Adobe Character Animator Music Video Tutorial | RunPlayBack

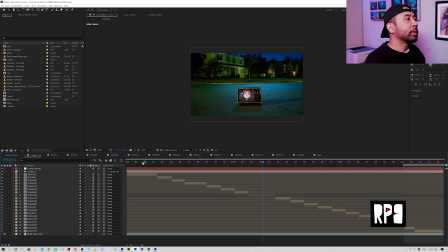[10:46]
It's just sort of like standing and performing. so I wanted to have a way to keep the video moving and continuous without any really complex animations but yet still told the story and wasn't just like you know
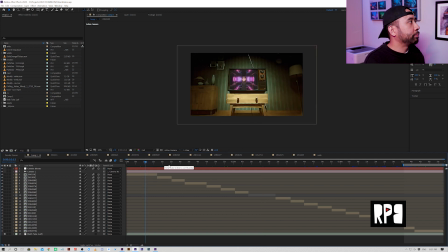[11:02]
let's do it for the sake of it right so yeah so these are all the individual comps which are just kind of like different different kinds of wallpaper that
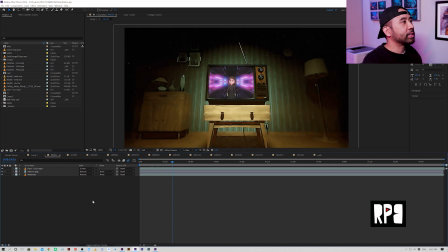[11:14]
I found for like vintage television sets and you can see
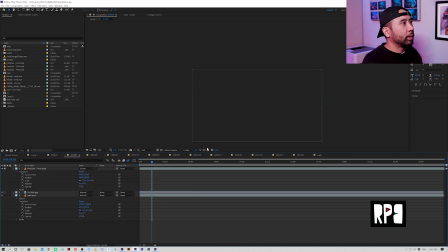[11:20]
that it has kind of like a kind of like a look to it right it has like these
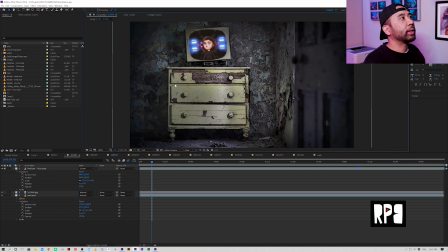[11:27]
like inclines to it or outlines and so I actually achieved that through a plug-in which is Red Giant's Universal Tune-It Studio. So this actually, this is the actual photo, right?
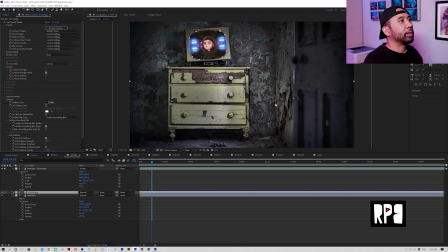[11:47]
And then with Tune-It Studio, it turns it into kind of like a graphic novel. And that was like a really cool look that I wanted for this video, since we have an animation, which is not really clearly a 2d animation
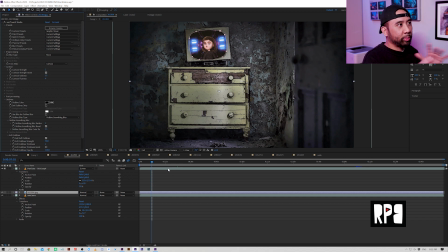[12:02]
it kind of kind of straddles between both worlds but I thought it'd be cool to have like more of a comic book feel background so I did
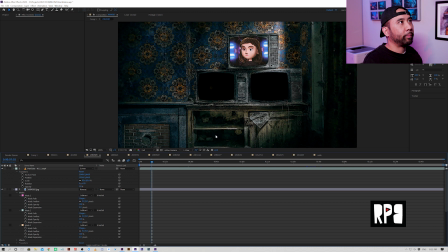[12:13]
that I applied that plug-in to pretty much every background and it really gives it these hard lines that I don't know that it really contrasts in interesting way with the animation. So I thought that was pretty cool.
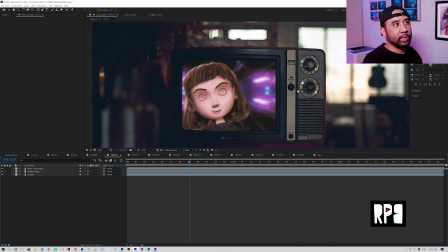[12:33]
You know it still looks like a photo but it kind of kind of doesn't like it's kind of like a little bit between both worlds like I said.
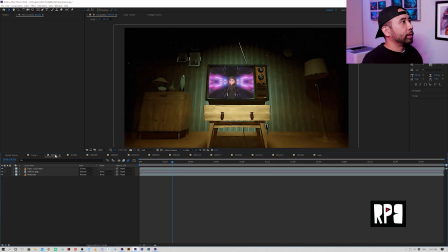[12:42]
The second thing that I wanted to do was create another texture or create another layer some sort of other element that was happening. So I added these dust elements and see if it plays a little bit.
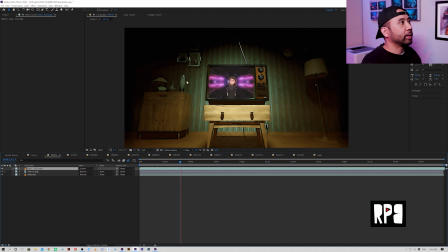[12:58]
But you can see these dust elements moving very subtle in the back or sorry in the foreground.
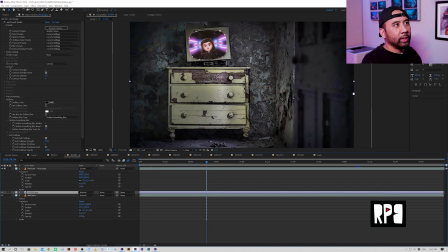[13:05]
And I used different kinds of dust particles. This one had some like pink in it.
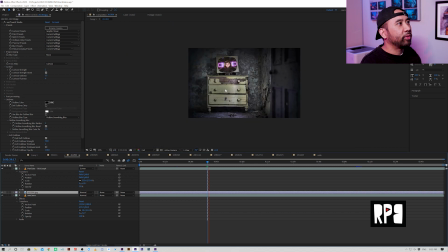[13:15]
you can see it's really really subtle.
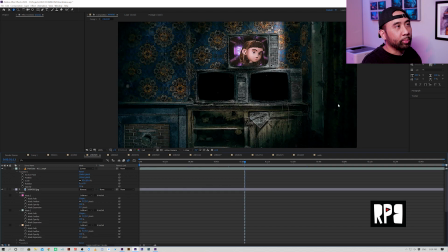[13:22]
This one has like these bigger particles happening. So just you know nothing crazy just something just to add a little bit more depth.